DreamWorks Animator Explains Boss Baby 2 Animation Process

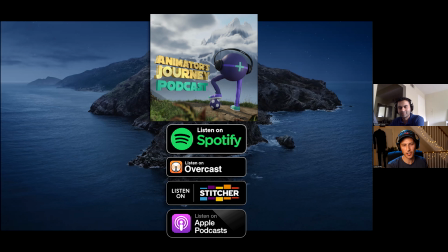0s
So welcome to this continuation of the Animator's Journey podcast episode with Prashant Kavalay. We are going to take a look at one of his Boss Baby 2 shots. If you want to listen to the conversation we've had up to this point, check out the Animator's Journey podcast.
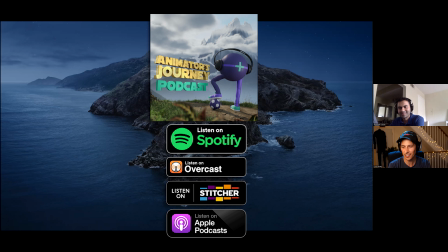14s
Again, thanks for continuing to be with me and share all of your knowledge here and I'll let you take it away. Sure, my pleasure. Thank you so much. So I'm going to be sharing you a progression of a section of shots from Boss Baby 2.
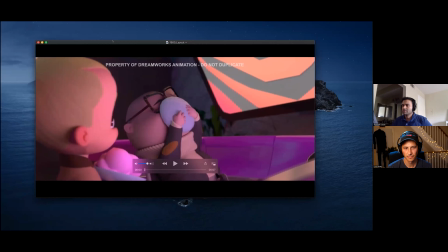27s
So I don't know how many of you watched the movie, but this part where amstrong that's this evil baby genius or whatever he's kind of taking boss through his his empire or whatever he's built he's basically trained babies to be able to code and to write apps and stuff like that and boss
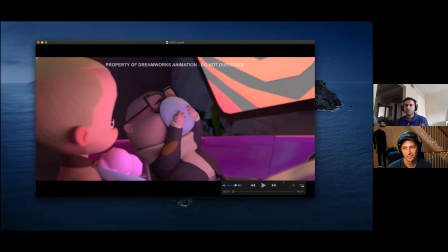44s
is like bamboozled by you know all of this and he's like you know wow this is how you make millions and he looks to him says not millions it's billions but some things are more important than money so that's kind of the gist of what's going to happen in this i'd like to play the layout the reason i'm playing layout is because uh this is what we get for the layout department it's not what the animators do it's like a
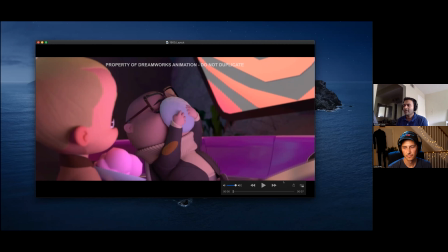63s
rough version i mean it's a proxy version of these characters and it tends to look a little funny but it has the main story beats it's like the basis for our ideas you know it's what we base uh are blocking out of so let me just play this oh yeah
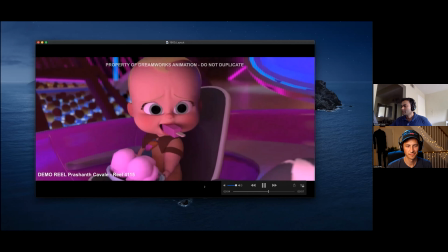77s
okay awesome so let's just play a couple of times some things are more important than money.
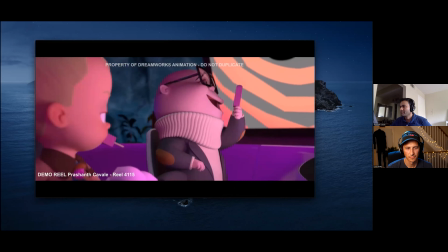85s Billions. Billions. Yeah, but some things are more important than money.
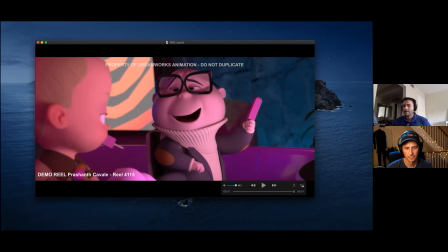91s
So that's kind of the layout pass. You see that they're traveling this kind of a pod and then there's a lot going on. Like, you know, he has these popsicles and he's, you know, probably finishing up an ice cream, licking it out of the ball and then separates the popsicles and then puts one into bosses. So a bunch of things happening.
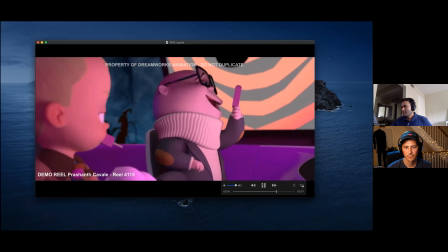112s Billions. Billions. Yeah, but some things are more important than much.
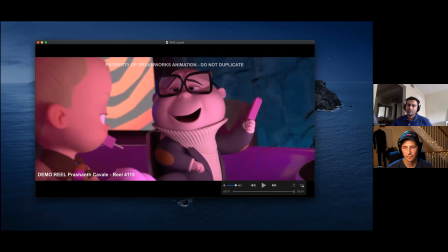117s
So that's the layout pass. So then... I have a quick question. Because there's an edit here, are there handles? Are there extra frames? Or is that edit totally locked and you're not going to animate any more than what you're seeing in this current edit?
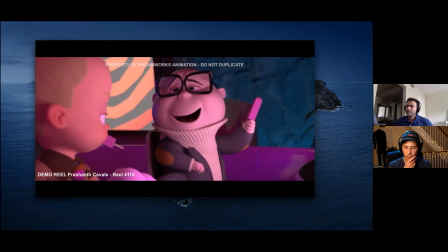134s
Yeah, it's locked. It's usually a frame plus or minus. Usually it's They usually cut off a frame at the end and the beginning of each shot. For motion blur or something. Yeah, kind of remembered it to be that way. But yeah, but that's how it is. Like it's like a hard edit. If you see the layout, you'll see that there are quite a few things happening in this.
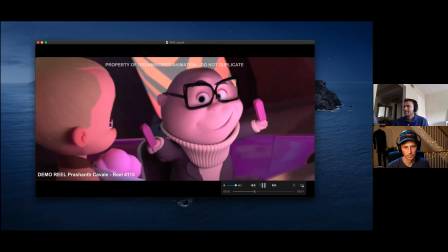154s
So you'll see that he's communicating all of what he has to say.
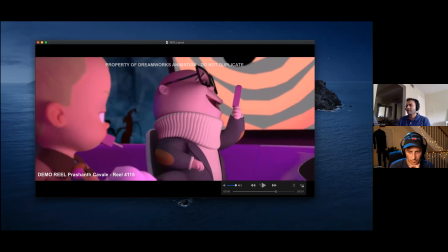159s
But at the same time, he's like, you know, licking the bell, throwing it back, and then he's reaching out for the popsicles and then separating them, putting it in most. so um as animators uh we first of all ask ourselves a question as to how is it that i can simplify this whole
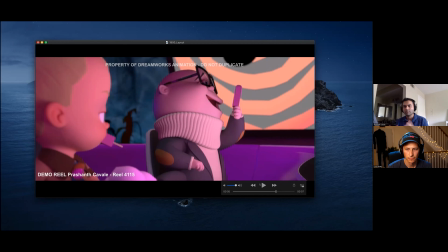175s
thing because you know you have him going back going forward going back going forward and all that stuff that's the first thing that hit me like you know how is it that i can simplify this and at the same time make sure that you know you can clearly see him prominently on on
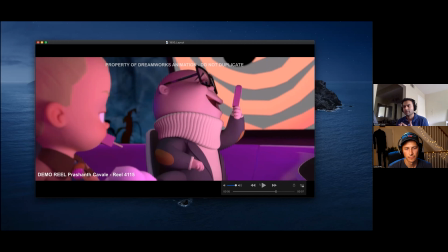188s
screen space looking at boss and really um you know emoting or whatever saying whatever he's same boss basically is like you know there's
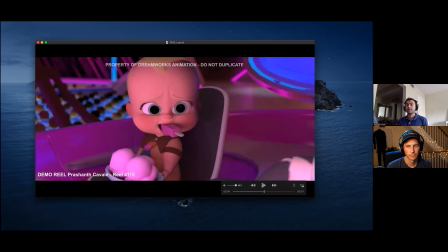196s
not much happening with boss baby he's supposed to be like this wonderstruck like you know and i just had this idea like you know just have him stuff the the popsicle and he just has no reaction whatsoever he's like like with his eyes wide open and then this part is where he's
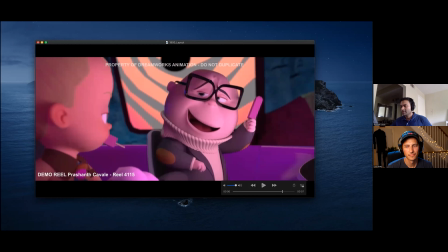213s
like you know high-handed like you know some things are more important than money like just just showing him who's the boss so i'm gonna kind of play you the blocking
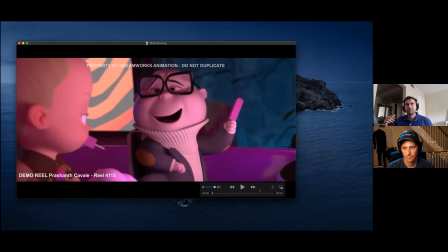220s
pass of this so you'll see that i kind of went towards uh simplifying the beats in a way and my blocking like i mentioned like you know it's not step the same time it's not fleshed out blocking i've used copied pairs right to this uh but let's just play it a couple of
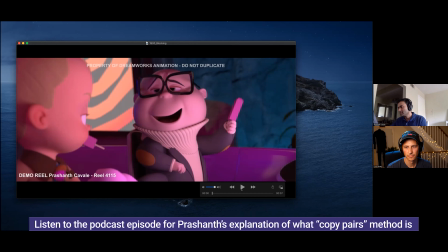236s
times
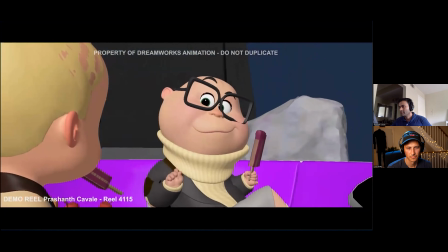241s
billions yeah but some things are more important than money that's that's blocking
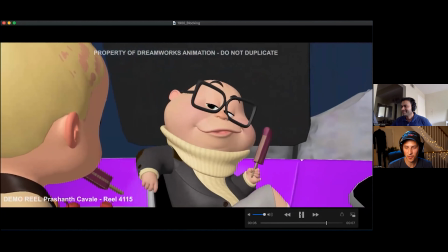249s
yeah that's i don't know for me that that looks like super far along so uh well i
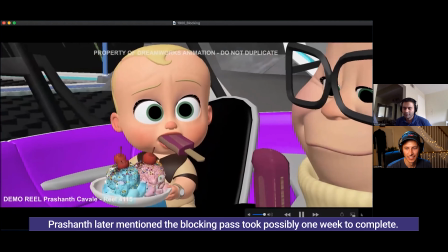255s
mean that's something that i mean i could say that it's a part of uh my workflow in a way that i try to
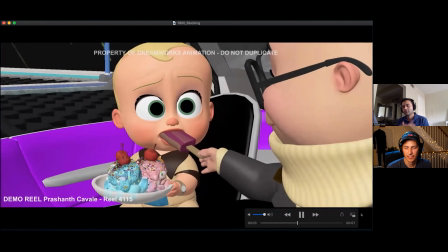262s
get as far as i can with my blocking i try to get to the 50 mark or maybe even try to see if i can go in further
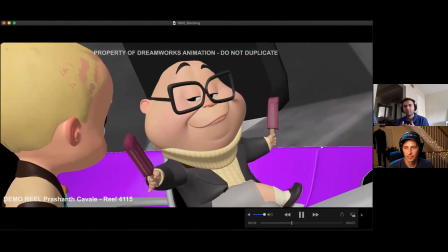268s
because i want to utilize the time the rest of the time to see how far how further i I can push my shot as opposed
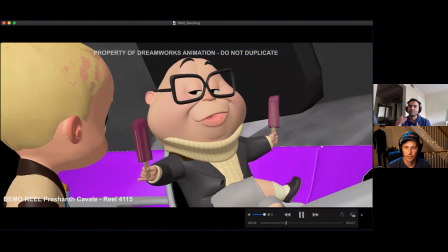275s
to showing 20% initially and then, you know, taking the time to go further.
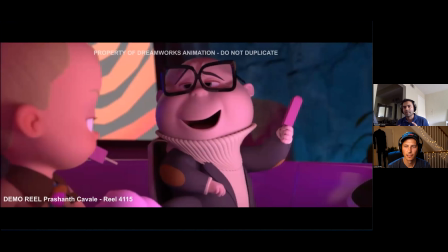281s
So I sometimes tend to put as much as I have in my mind into my blocking at the risk of even it being scrapped. Because, you know, I just kind of back myself sometimes when I block. I go further in certain places. believe that we, I, you know,
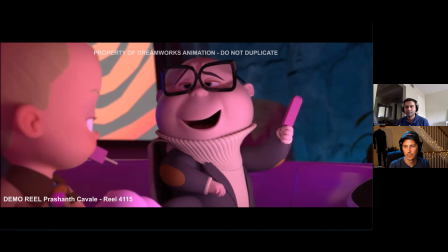301s
I come from the school of thought where you block to really impress than actually leaving it open for discussion. I mean, of course I'm open for discussion for sure, but then you really want to hit that mark right away. Like, you know, you want to, want to be entertaining interpretation. They're not having to fill in the gaps. Like it's everything's, everything's very clearly there.
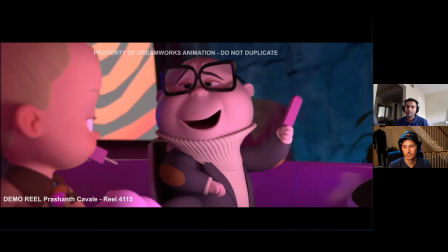318s
Yeah, exactly. I would like to be as clear as possible with my blocking. So that's something I try to go for.
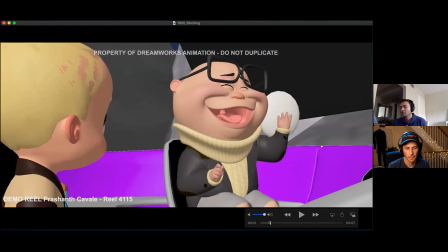323s
so uh my blocking has got uh again it's it's of course you might you might say that's there's a lot of uh details in it but then it's
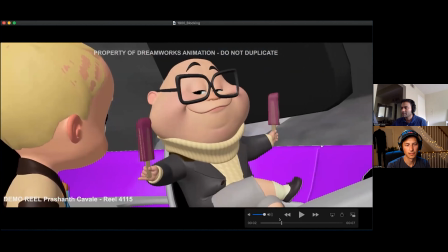332s
basically just holding keys here and there and you know in places like these i'm just basically having his shoulder go up and down and then i'm having a rough idea of what needs to happen with his face you'll see that there is some squash and stretch but the very very indicative and
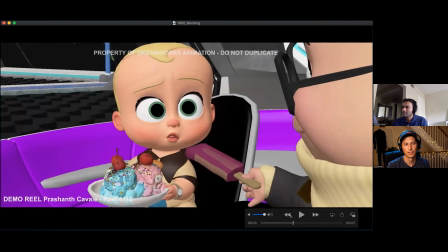349s
you know this whole thing of him going forward again it's like you know very pose to pose um and again you'll see boss he's like bamboo
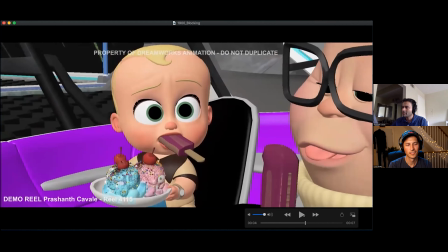358s
zone there's not much happening to him that's kind of how i wanted wanted to play him but you'll see that it changes a little bit and then
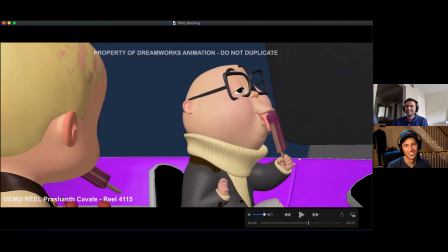364s
these are like stupid things that uh the way he licks his popsicle is something that i was inspired by what my daughter does it's not the real like the broad way that uh but then i thought it would be something funny that you know try to try out something like
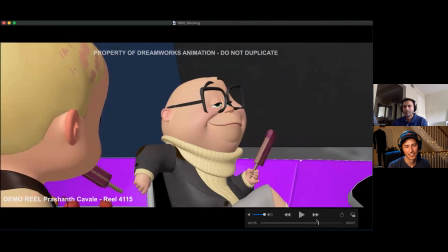380s
this um and then you know he sits in this authoritative position i thought that's kind of going to sell his command and the way it's going to work out
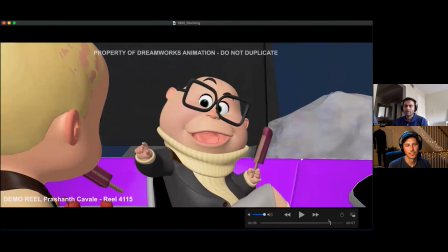388s
some things are more important and you know this whole one leg on top of the other kind of an idea but when tom tom mcgrath uh the director of the show saw this he was like um this looks good but uh he needs to be high on sugar so uh that's kind of
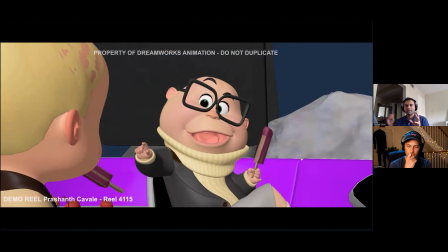405s
a broad stroke note that we get so you get to sprinkle your ideas and you know what you want to do is left to you as in you get to decide that with your soup and your hookup if you have doubts you can check with them and hey have a talk hey i'm
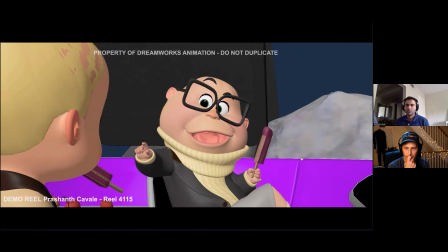419s
thinking i do this here there or if you're really sure what you want to do just go ahead do it and show it um but the broad stroke note broadster knows that he was he needs to be high on sugar so that kind of got me thinking so he says uh you know there should be a lot of energy in the way he goes back and the way he moves forward so
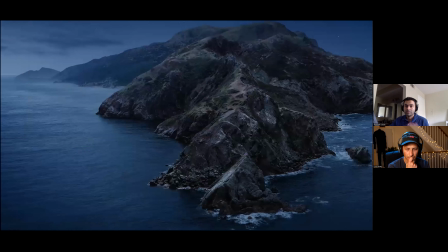439s
um i'm gonna play you my anim pass and you'll see a big jump between blocking adam oh
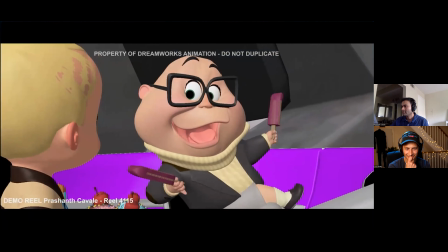444s
billions yeah but
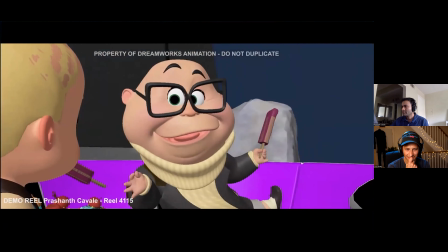448s
some things are more important so you'll see that he's like a little more
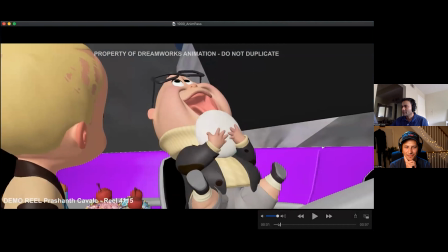453s
bouncy and full of energy uh i kind of really went for it this whole stretchy thing with this licking like you know really pushing his expression and you know having his eyes go up
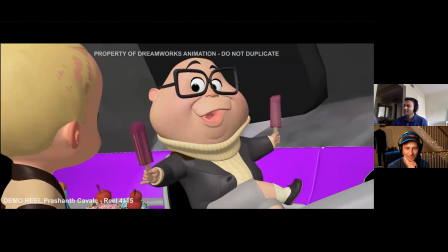463s
and his mouth stretch as he licks it and then there's a lot of squash and stretch happening as he laughs and i kind of layered it
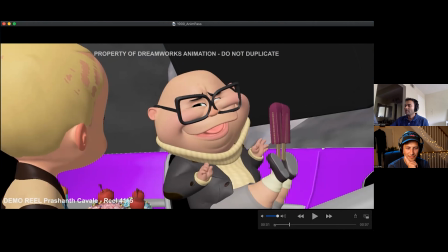470s
or uh him settling into this and this whole idea of having the popsicle come from you know from where his legs are and his legs bring up
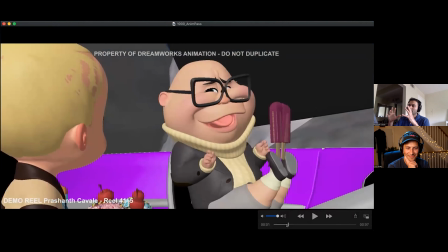478s
the popsicle gave me this uh this room to have him like you know on in the center of screen space and he's not doing too much of back and forth um and then it's like you know easy for him to just